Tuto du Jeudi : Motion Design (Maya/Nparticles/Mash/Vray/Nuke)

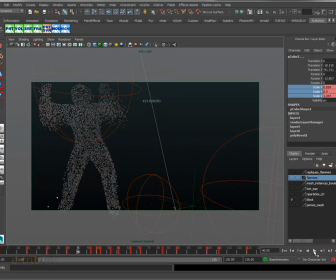Et puis ils se réduisent une nouvelle fois pour se constituer, pour s'élancer et venir donc frapper le personnage qui apparaît à ce moment-là,
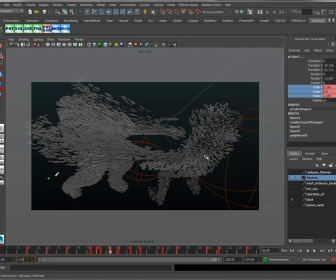qui lui-même a des blocs qui vont commencer à s'étirer au moment de l'impact, ici comme on peut le voir, qui vont s'étirer progressivement pour se rétracter ensuite,
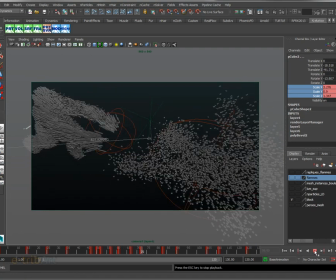se réduire sur leur taille pour donner l'impression d'une dispersion, voilà, hop, de petits blocs qui se dispersent. Donc on voit ce qui est assez intéressant, c'est de pouvoir jouer sur ce simple paramètre de scale ici pour apporter donc une modification visuelle relativement intéressante et de manière assez simple avec Mesh.
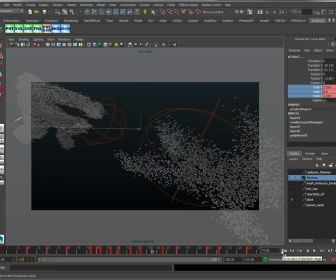Alors ce qu'apporte Mesh, c'est la possibilité de pouvoir piloter ensuite donc les instances. Alors avec notamment un lookout, un aim qui permet donc de faire pointer l'ensemble des instances dans une direction, hein.
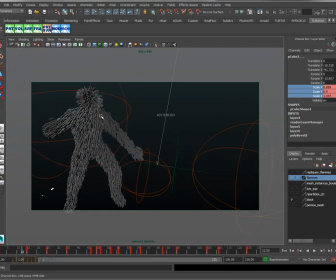On utilise pas mal ça. Donc dès le début ici, on va faire pointer donc les blocs vers la tête du personnage qui se constitue, comme s'il avait à un moment donné une réflexion, une pensée, une action qu'il allait dérouler, et ensuite donc de la tête,
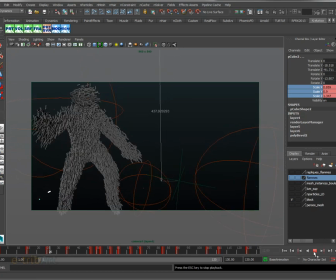les blocs vont se réduire et être ensuite
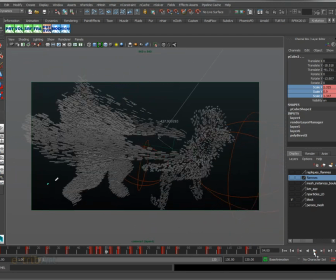reprojetés dans la direction vers les bras. Et on voit que tous les blocs se reconcentrent dans la direction donc de l'action des bras, ici, même on voit même ceux des jambes et tout ça. Et ça, on peut le faire grâce à Mage, justement,
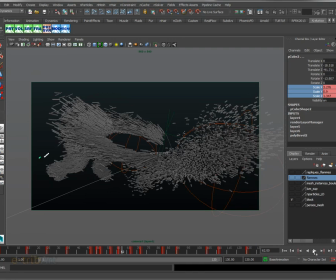et qui permet donc d'obtenir ce genre de visuel grâce à des locateurs qui vont piloter donc l'ensemble donc des instances ici dans Maya.
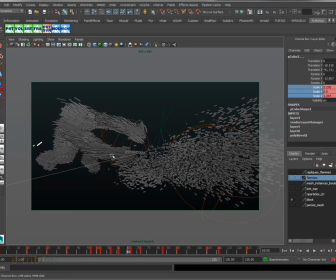Donc ça, on avait vu tout ça dans des précédents tutoriels, et c'est relativement simple à remettre en place ici. Donc ensuite, ce que l'on va faire, c'est qu'on va travailler sur le visuel des flammes, hein.
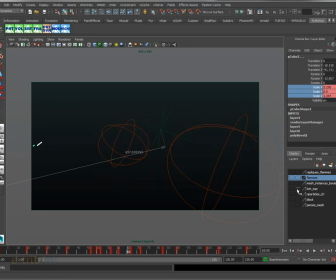Donc le visuel des flammes, alors je vais enlever les blocs ici, on va rebobiner. Voilà, donc on va venir ici, hop, on n'est pas sur le bon render layer. Bien entendu, on fait ça sur différents render layers.
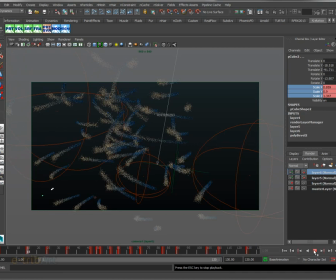Voilà. Et donc là, on a la constitution donc de l'environnement de type flamme nuageuse bleutée ici, qui donne l'impression de sortir de l'espace ici,
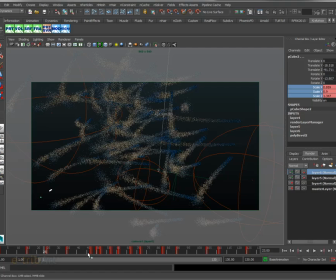de constituer partiellement donc le personnage éventuellement, comme on le voit ici sur
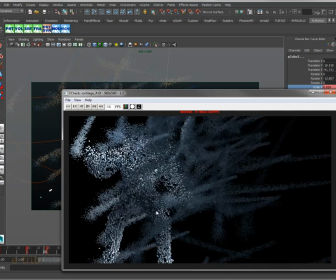l'animation finale. Donc au début, voilà, donc on a la constitution de forme qui aide le personnage éventuellement à se constituer.
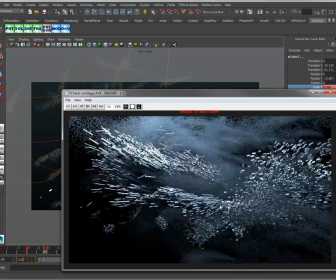Il se dilue un peu dedans ici, il se reforme, et donc ici ça sert de base visuelle comme ça pour faire ressortir.
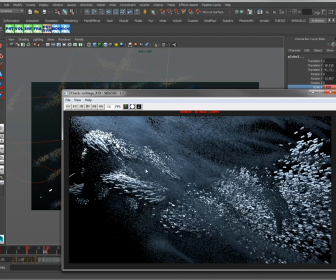Donc ici on le voit bien, ça c'est intéressant au niveau donc de l'éclairage, où on a donc au dernier moment dans New qu'on va mettre donc du flou de déplacement, hein, du motion blur,
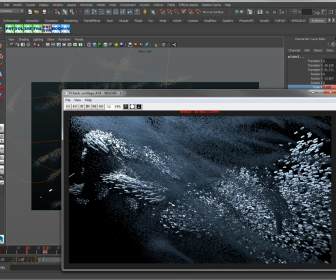qui va permettre donc de faire un nuage comme ça dynamique qui va d'un personnage à l'autre et qui nous permet d'avoir une base qui nous sert à venir poser ensuite notre personnage, nos personnages qui sont plus contrastés,
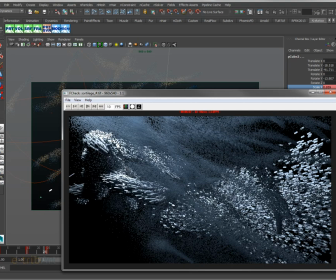plus dynamiques en termes de luminosité, et en même temps donc en contraste donc clair-obscur, puisque la partie gauche du personnage n'est pas éclairée et dans le sombre. Ça nous donne une ligne comme ça dynamique qui va de haut en bas et de gauche à droite,
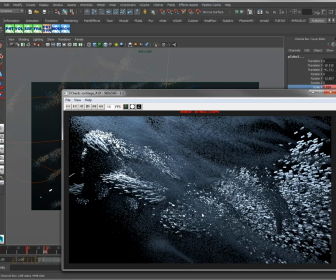une diagonale comme ça, qui est marquée par la position aussi de la caméra, bien entendu,
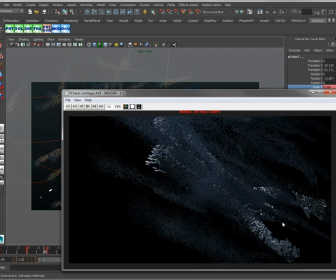et qui donne une ligne d'action forte dans laquelle on vient au final écraser donc le personnage.
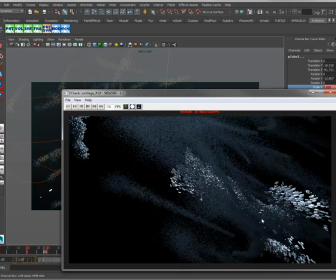Ok.